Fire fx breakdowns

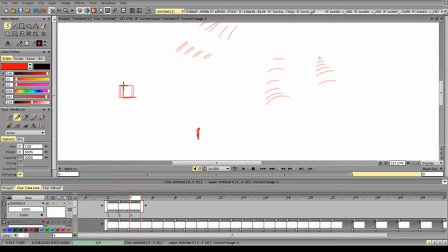[32:52]
Then we go 1, then we go faster, then we go even faster, just a bit, even faster, way faster, for example.
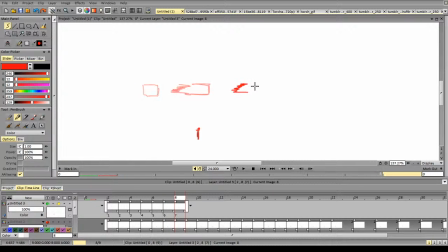Slow down. Slow down even more. And even more.
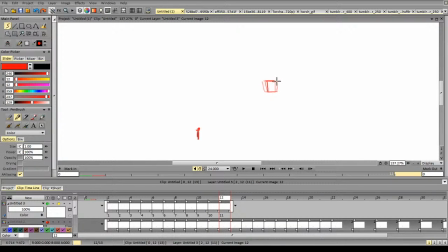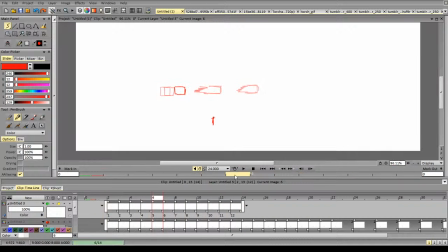[33:37]
You see that we get very nice kind of motion, a nice kind of weight. So let's mess it up.
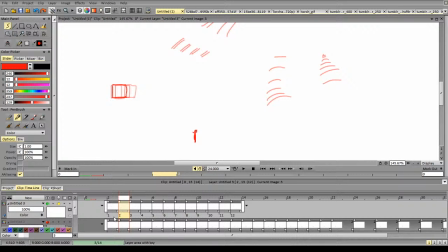[33:47]
Instead of going like this, we'll try to break the motion in some frames and see how it goes. So instead of acceleration, we move nothing.
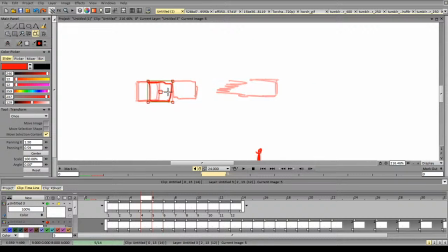[34:01]
Then we go like this, and it accelerates faster than the next frame. Goes like that. Again, let's keep it closer to this frame.
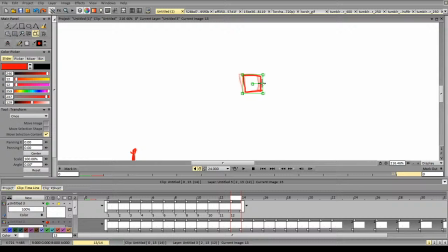[34:16]
Mess it a little bit here. Go like this. Let's see how it goes. So it shatters a little at the beginning, but you don't notice a lot of differences. However,
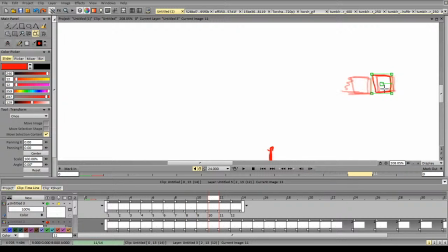[34:36]
if we mess up more of the frames here, the motion will become different.
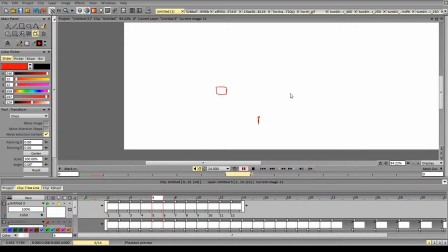[34:44]
So the start of the motion happens in a different place, and it seems like it
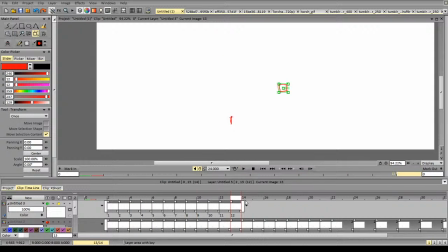[34:52]
hits something here instead of moving normally. Like it skips a bit, skips the frame. And yeah, it's essentially what's happening here.
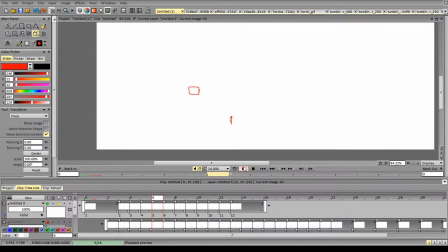[35:08]
It skips some frames. And if you do that to effects, this will look very unnatural.
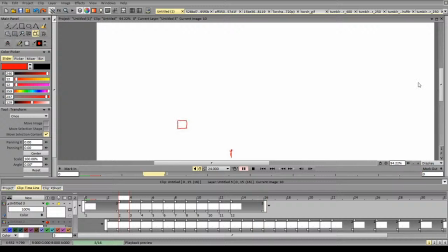[35:16]
If you miss up 1-2 frames, it's okay. But the more frames you mess up in terms of spacing, the shakier and more glitchy the motion will look.
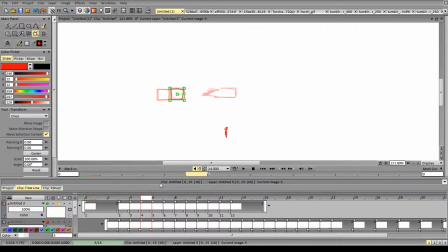[35:29]
That's why you'd better keep some kind of gradual changes in your spacing.
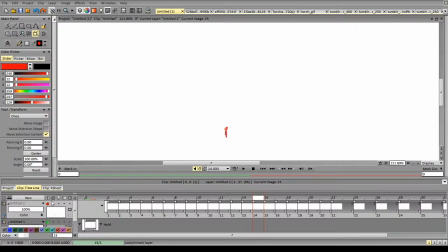[35:40]
That's it. That's it for that one. Let's save it.
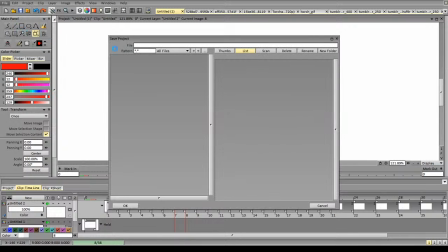[35:47]
Naming it like
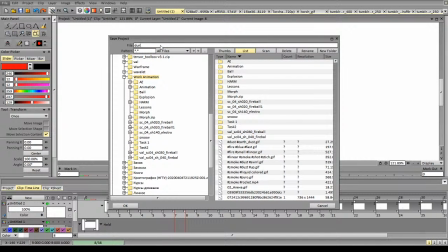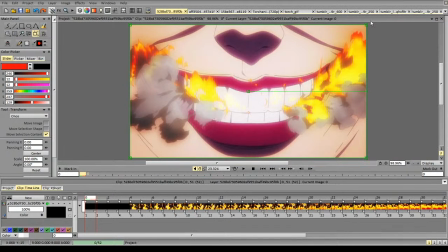[35:56]
Okay, ideal. And break down more references.
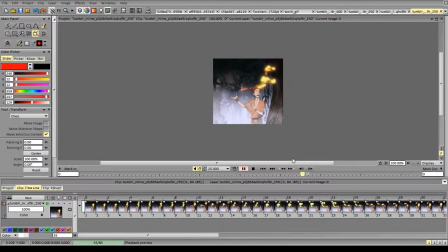[36:01]
I really like this kind of avatar, the first avatar fire animation,
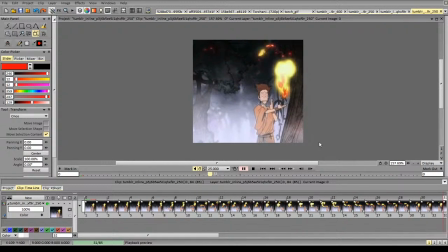[36:07]
because it has a more unique and rounded style of fire.
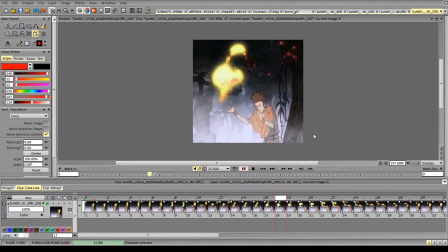[36:12]
You can notice some swirls, some spirals in the middle of the fire, and they look very pleasing.
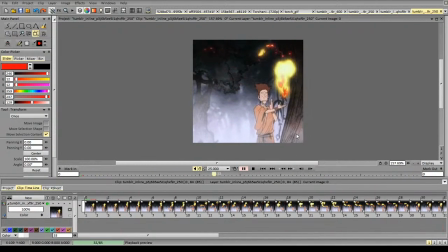[36:20]
But the best thing about this reference is the motion of the fire, especially when he moves his hands.
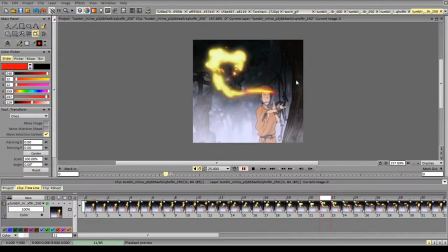[36:28]
So the fire, it's not a single entity,
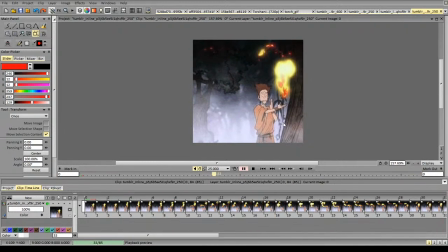[36:33]
and the different parts of the fire are not connected to each other. All that matters to them is air current. So if you move fire, it stretches, it changes its volume,
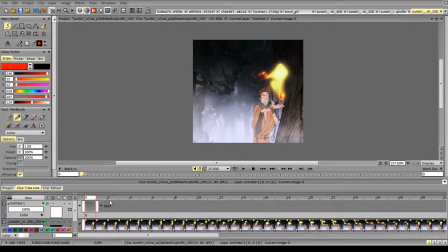[36:49]
and it may even die out on the source for a while.
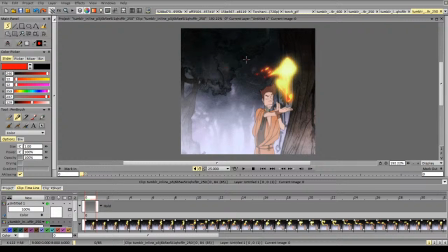[36:53]
So if you're moving something very fast, for example a candle, the fire may die out while it's moving.